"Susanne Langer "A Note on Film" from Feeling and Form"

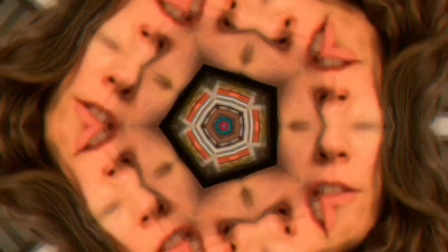0s
Hello students,
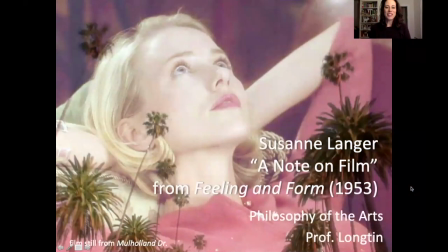2s
this week we will be discussing Suzanne Langer's A Note on Film, which is an excerpt from her 1953 book, Feeling and Form.
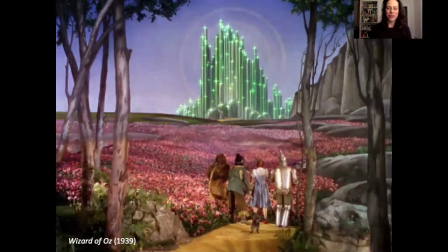16s
So you're very familiar with the Wizard of Oz, I would assume, right? A Midwestern girl gets sucked into a tornado, turns up in a magical land, and then wakes up to realize it was all just a dream.
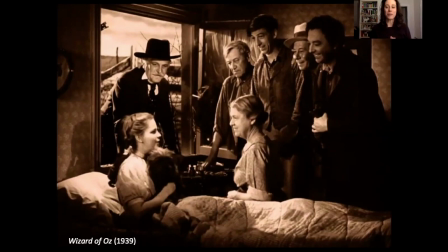29s
so dreams get used a lot in movies you're very used to dream sequences or a movie where you can't tell if you're in a dream or not or where the character wakes up and it turns out it was all a dream this is a trope that is used a lot we have a
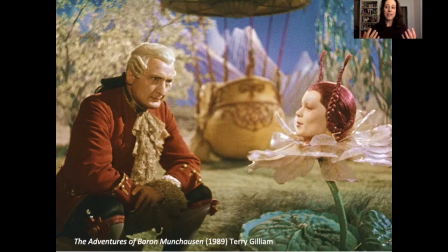45s
lot of sort of dreamlike qualities in fantasy movies especially by directors like Terry Gilliam we're sort of entering in this fantastical dream-like space.
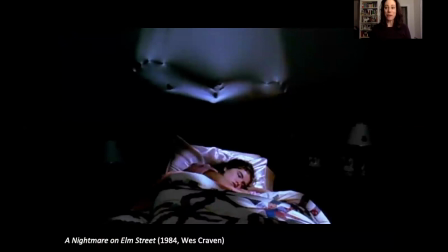56s
We see a lot of use of dream in horror movies, right? We're very vulnerable when we're sleeping, and we confront a lot of our worst fears in our dreams. And so something like A Nightmare on Elm Street makes a lot of sense as a horror movie. You have these teenagers who, when they fall asleep, are being attacked by this vicious murderer, Freddy Krueger.
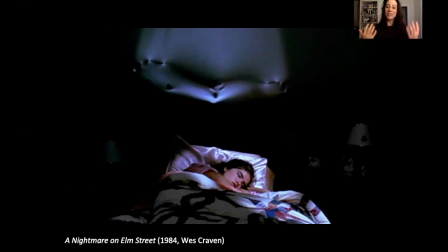75s
I'm sure you're familiar with the plot. But we see dreams are used in horror movies to kind of heighten that sort of tension and insecurity we feel in our sleep.
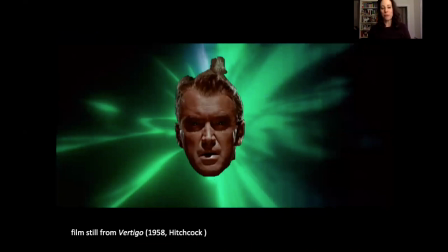87s
This is a still from the dream sequence from Vertigo. We have this detective who's really plagued by guilt. He feels responsible for the death of two different people. And so we see his inner life in this dream scene. We see the sort of guilt and fear that is inside of him.
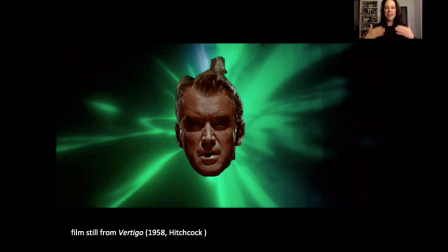107s
So a lot of times dreams are used to kind of give us this inside view of a character's sort of psychology, what's going through their mind.
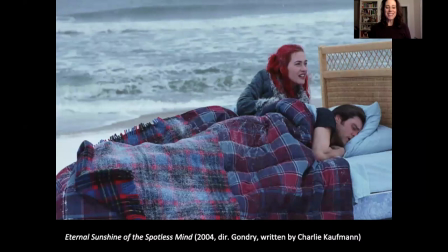116s
We also see this in Eternal Sunshine of the Spotless Mind. This movie deals with dreams and how they're related to memory and particularly memory of loved ones and our past and the sort of emotional center of our memories.
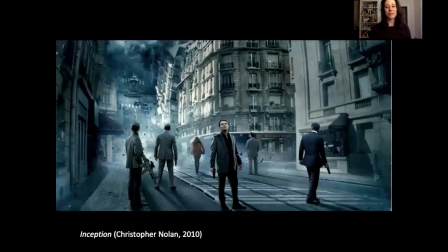131s
And of course you're familiar with Inception. It's famous for having dreams within dreams within in dreams and sort of playing with whether you're in a dream or not and not being sure about that and a lot of times this movie kind of gets simplified because it's an action movie and it's very um the special effects are really cool um
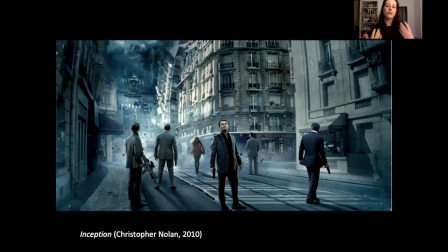150s
but there's a lot more to this movie because Christopher Nolan is really um he is exploring the psychology of dreams and how dreams can be a healing process they can be a way of confronting things um that are painful to us particularly trauma and guilt
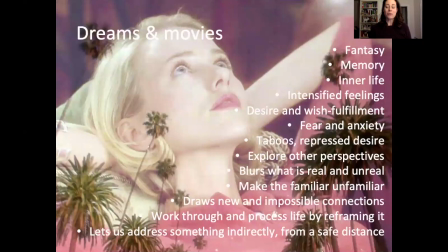166s
so dreams and movies come together a lot not just because movies deal with dreams but because they have a lot of shared qualities they both involve fantasy they both involve memory
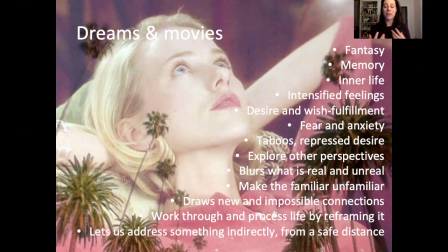180s
this relation to how we sort of process memory they have to do with our inner life there's something just psychologically penetrating about a movie and it's partly because movies like dreams have these intensified feelings right so movies always more dramatized everything is more intense emotionally
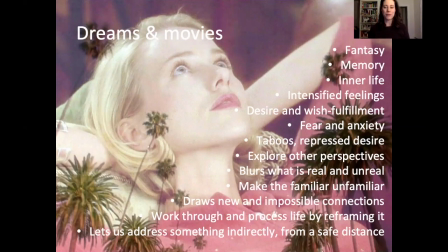199s
in a movie the same is true about dreams right there's frequently this emotional quality to dreams that a lot of stuff bubbles up in them that we might not have in our conscious waking life we see a lot of desire and wish fulfillment in both dreams and movies
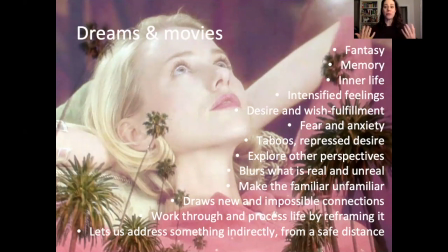216s
right a lot of the reason why movies are so popular and people go to movies is we get to see these lifestyles that we don't necessarily get to live. We get to see these great romances or exotic places or interesting, inspirational lives.
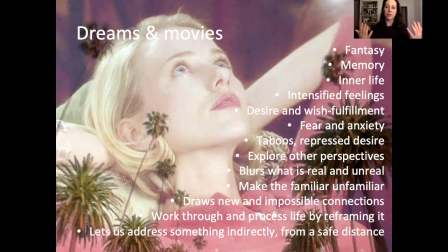233s
And so we sort of see who we want to be when we go to the screen, we kind of project our desires onto the screen. We also see a lot of our fears and anxieties being presented in film, right?